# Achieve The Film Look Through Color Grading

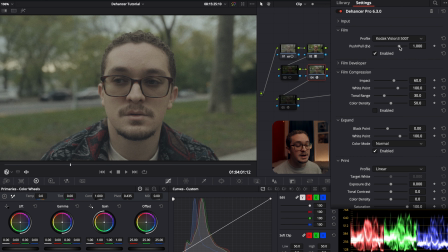[4:06]
This plugin is even emulating the way film is developed with this push and pull slider, and it can really change up the colors for you, so you might want to mess around to see what you like. I already know for me, after experimenting, that I like to increase it by 1 by pulling it up.
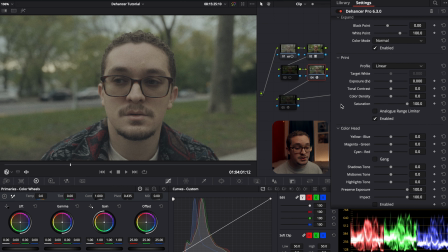[4:19]
After that, I scroll down to the print tab. And this is where I'm going to bring back the contrast and mess around with the exposure a bit, just to bring more of that color back in.
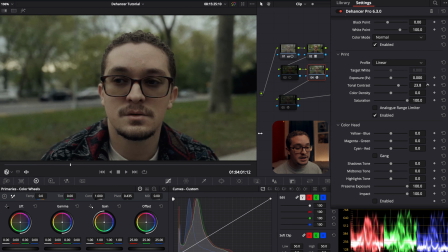[4:26]
So I start out with the contrast, just pulling it and then just bring it back down so it's not too much. And then I go to the exposure and just bring it up a bit just so I have more color back in and it doesn't look too dark.
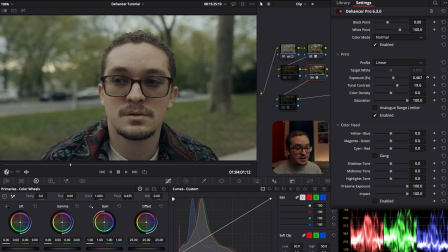[4:37]
Also, it feels like it's not saturated enough, and I don't want to mess with the saturation, but I want to bring in some color density in, which is a really great way to bring back some of that color that was there. And as you can see, when I enable it on and off, there's a good amount of difference as the contrast and color is brought back in. Next up, we'll scroll back up to the expand where we can mess with the black and white points.
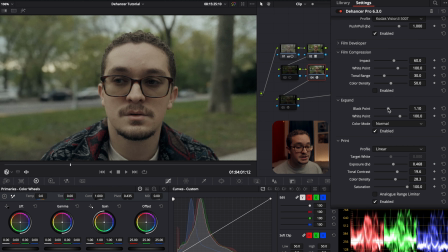[4:56]
So for me, I want to drop the black points down a bit, so I'm going to increase it just a bit, just so I can add a little bit more contrast back into the shadows. And then the white points, I'm going to drop it down just to open it up a little more, as I think it's too low in the highlights and it just makes it pop.
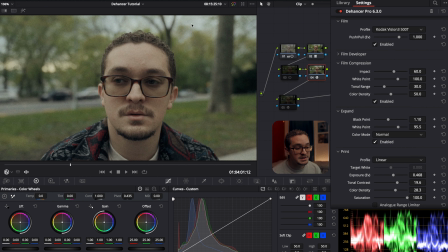[5:11]
And next up, with film compression, if I enable this, you can see in the lighter parts of my skin and the highlights that it brings back some of that detail back in, and I like that. I just increased the tonal range a bit, and as you can see, I think it makes a good amount of difference and it brings back some of that detail into my skin.
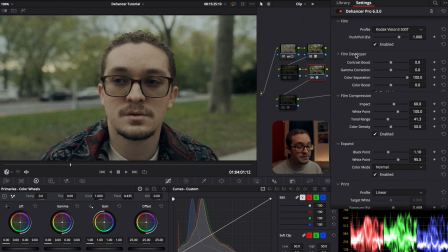[5:26]
Now, you can mess with the film developer, but since I already used the print, expand, and film compression, I don't really think I need it, so I'm just going to pass over it. Now, next up, I'm going to look at the color head, and when I enable this, you're going to see here that I can increase the color shift in the clip.
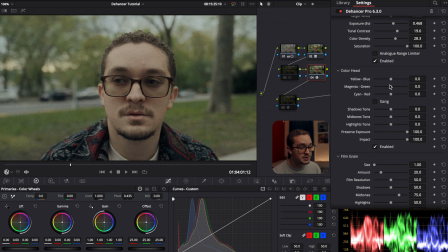[5:41]
And if you want to increase more yellows or blues, you can push it a certain way. Same with magenta green and cyan and red. Now, I think this is nice just to add a little bit more of color into the image. So I'm going to push it down towards the yellow side to make it a little warmer. And I'm going to push the magenta down because I like making the blacks black and that helps with it.
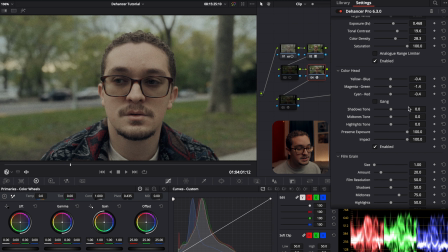[6:00]
And I'm going to add some cyan just to balance it all out. And as you can see, it makes a slight difference, and I like the way the colors come out when I add this little bit. Now, next up, we're going to go down to halation, and it's not enabled right now, but when I enable it,
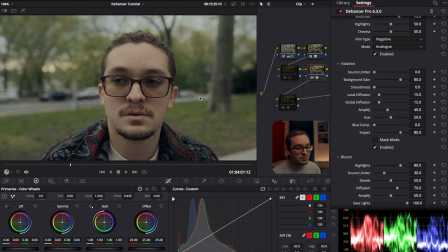[6:13]
you can see in some of the highlights and parts of my skin, it just adds a little bit more. Since the sun is not really out in this shot, it doesn't do too much,
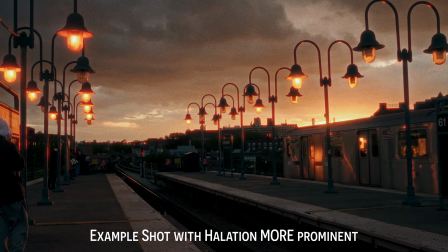[6:21]
but the halation tool in Dehancer is really good, and I definitely recommend trying that out if you get it.
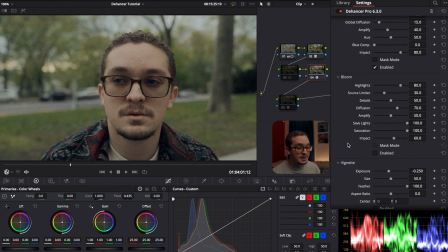[6:27]
I also decided to mess with the bloom, and I wasn't feeling it too much before, but then I tried it again while I was filming this, and I actually like the way they kind of smooth certain parts out of the image, and it's just a nice way to add like a pro mist filter if you weren't using it before, so you should mess with that too.
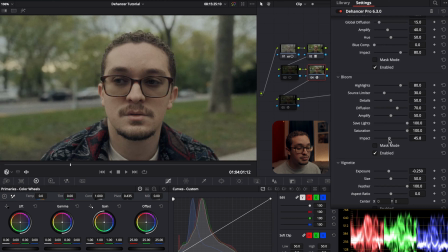[6:44]
So you don't necessarily need a Pro Mist filter, so this helps with that. I'm just going to drop the impact a bit as I don't want it to bloom too much, but as you can see, you can adjust certain settings. There's a lot of options for every single tab, and it's just so much you can get into.
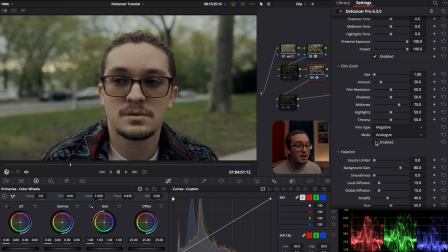[6:59]
And finally, we'll get to mess with the film grain here in Dehancer. Now, I really love the way film grain works in Dehancer versus DaVinci Resolve. Resolve feels like it's just a simple overlay, but here it's much more than that. They use an algorithm to really figure out how it can work well with the footage, and it doesn't just add as a simple overlay.
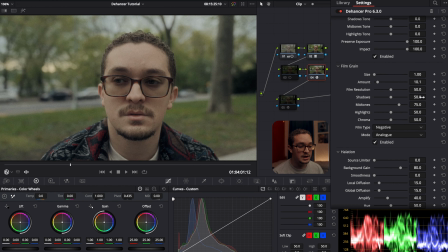[7:18]
It feels like if you were actually shooting on film, this is how the grain would turn out. And you can even mess with the film resolution, but I didn't really dive too deep into that. Now, I feel like to start out though, the grain that they have automatically is way too much, so I just had to dial it down just a bit. I just had to mess with the shadows, midtones, and highlights to see the good amount that I want in this clip.
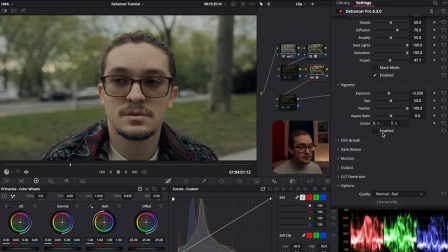[7:36]
And then after that, they have a couple more features like vignetting, of course, which it could work with this shot, but I didn't want to put it in. Now, these last couple features are really characteristics that you would see in film.
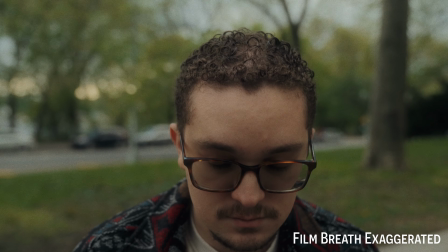[7:48]
Like film breath, I don't think I would use that often, but it can change the way each frame comes out,
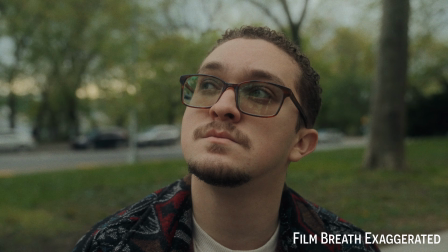[7:53]
as it can change the color or different aspects of what your shot looks like.
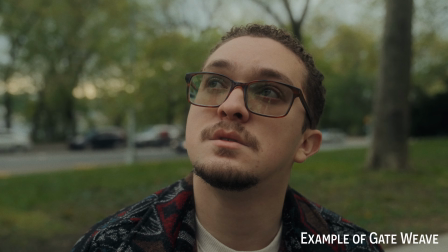[7:57]
Gate weave adds a subtle motion to your clip as it emulates the way you would shoot film on an actual film camera.
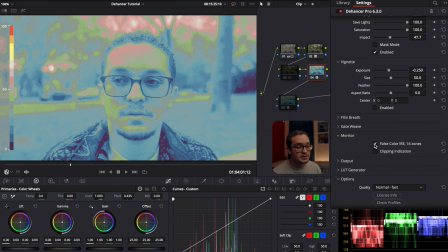[8:03]
And then after that, you have monitor, where you can add a false color so you can see your exposure and make sure everything is well lit.